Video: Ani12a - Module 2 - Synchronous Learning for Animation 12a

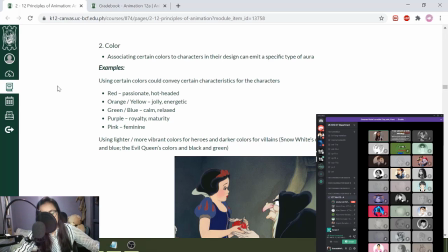20:35 So like we have here different examples. So like if you use color red, you can emphasize more of royalty or maturity. If the character has more red colors, they tend to be more passionate or hot-headed and so on and so forth.
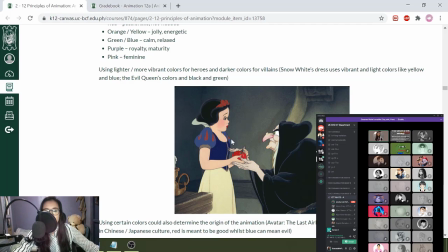20:48 So here we have a few examples. So we have Snow White here on the first photo, which is more of these light colors, especially her red, like her bright red bow and her yellow skirt. And then you have the evil queen disguised as an old witch, which is color black and then color green yung eyes niya.
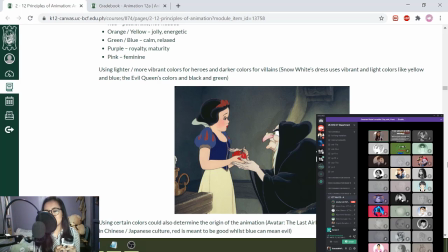21:08 So you can see here clearly who is the protagonist and you can see here clearly who's the antagonist simply by just seeing the colors.
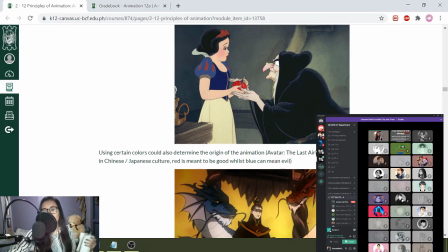21:16 However, itong mga colors na to can also be subverted or it can be determined according to the culture of where it came from.
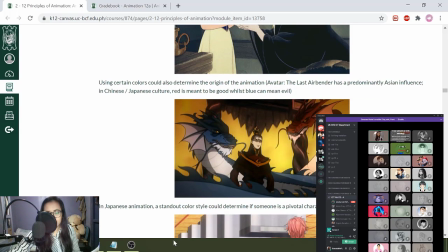21:25 So one example is this one from Avatar. So if you watch the scene, this is actually a dream sequence. And it's influenced by two people, or this character's two main influencers. So the one in color red is a good character. So ito yung parang good influence niya.
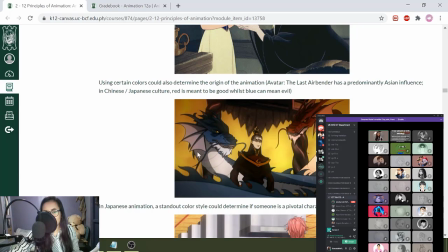21:43 The one in blue is the character's bad influence. So traditionally in Western animation, you would know color blue as more of a good character and red as a more evil character.
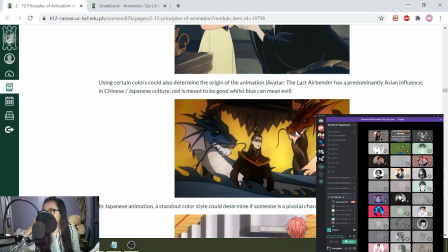21:56 However, since we're talking about Japanese or Chinese influences in Avatar The Last Airbender, you would see that, and in Asian influences, ang lucky colors are usually color red. So you would see the color red as a good character, whereas the blue is a bit more evil.
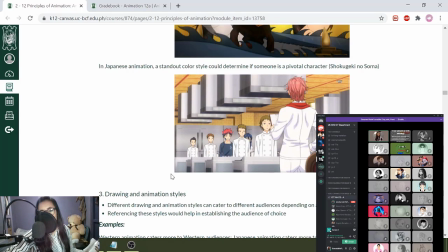22:15 Last example for color, you can see this a lot in Japanese animations, is your main character tends to have a standout color style. So it's a meme at its own right now, yung spot the main character na meme. So we have an example here from Shokugeki no Soma.
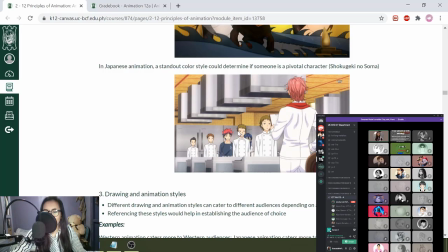22:31 So the main character, Soma, you can clearly see red hair compared to his other classmates who are brown, black hair. Another one is yung diner outfit niya na color black. Whereas his other classmates would use this chef cuisine white uniform.
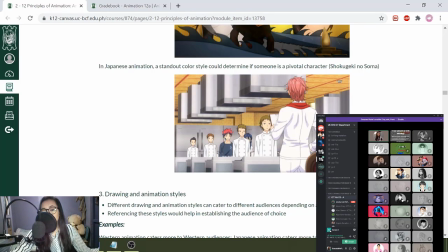22:50 So you would clearly see that there's a difference between this character and the other character. So it's very easy for you to determine who the main character is from the others.
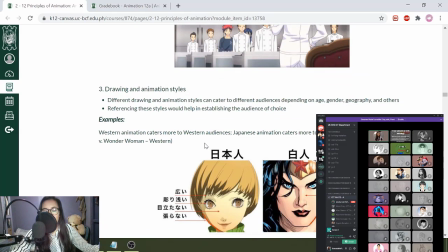23:01 And then lastly for appeal, drawing and animation styles. So when you're creating your own animation or when you're creating a story, the very first thing that you have to create, not necessarily as an animator or as the animation workflow, but when you're creating an idea,
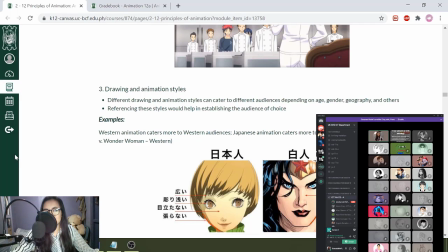23:18 you have to know first your audience. So later on sa may practical research, probably you've heard about this, you have to know first who your audience is. Where are you going to give that research for? So same din sa may animation. You have to know who your main audiences are first.
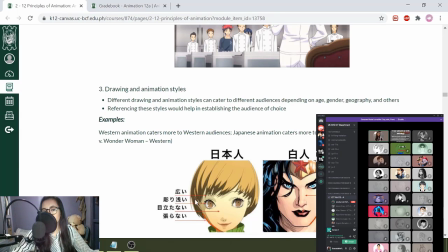23:34 Determining the main audiences could help you identify the proper drawing and animation styles that would make it more appealing for them.
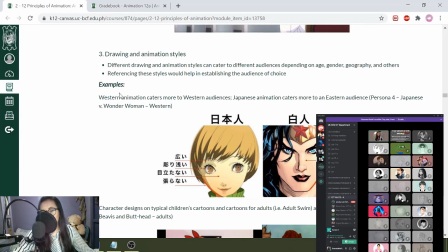23:42 So for example, Western animation caters more to Western audiences. Japanese animation caters more to Eastern audiences. However, as I've stated, this is not necessarily the rule. You can see like a lot of Japanese animation very popular in the West.
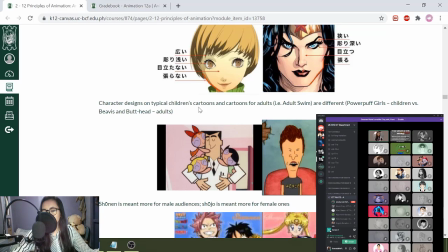24:02 Another one is the character designs. For simplistic character designs like Powerpuff Girls, you would see here that it's mostly for children. Whereas for more complicated character designs like Beavis and Butthead, you can see that it's more for adults.
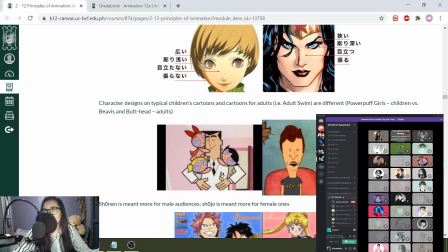24:18 The reason being, for children, they want to draw more of their favorite characters. And it's easier for them to draw their favorite characters if it's more simplistic and more basic shapes.
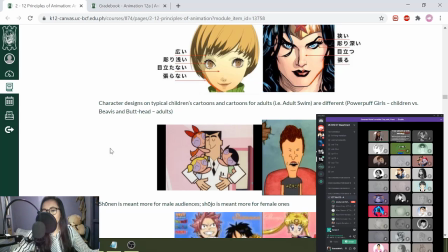24:31 So it's a part of their immersion or it's a part of marketing essentially. And then lastly, we have here shonen is meant more for male audiences.
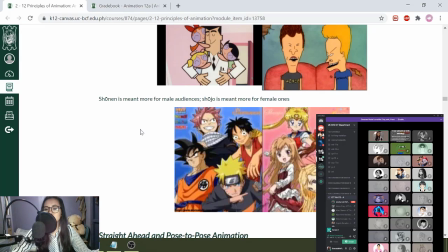24:40 Shoujo is meant for more female ones.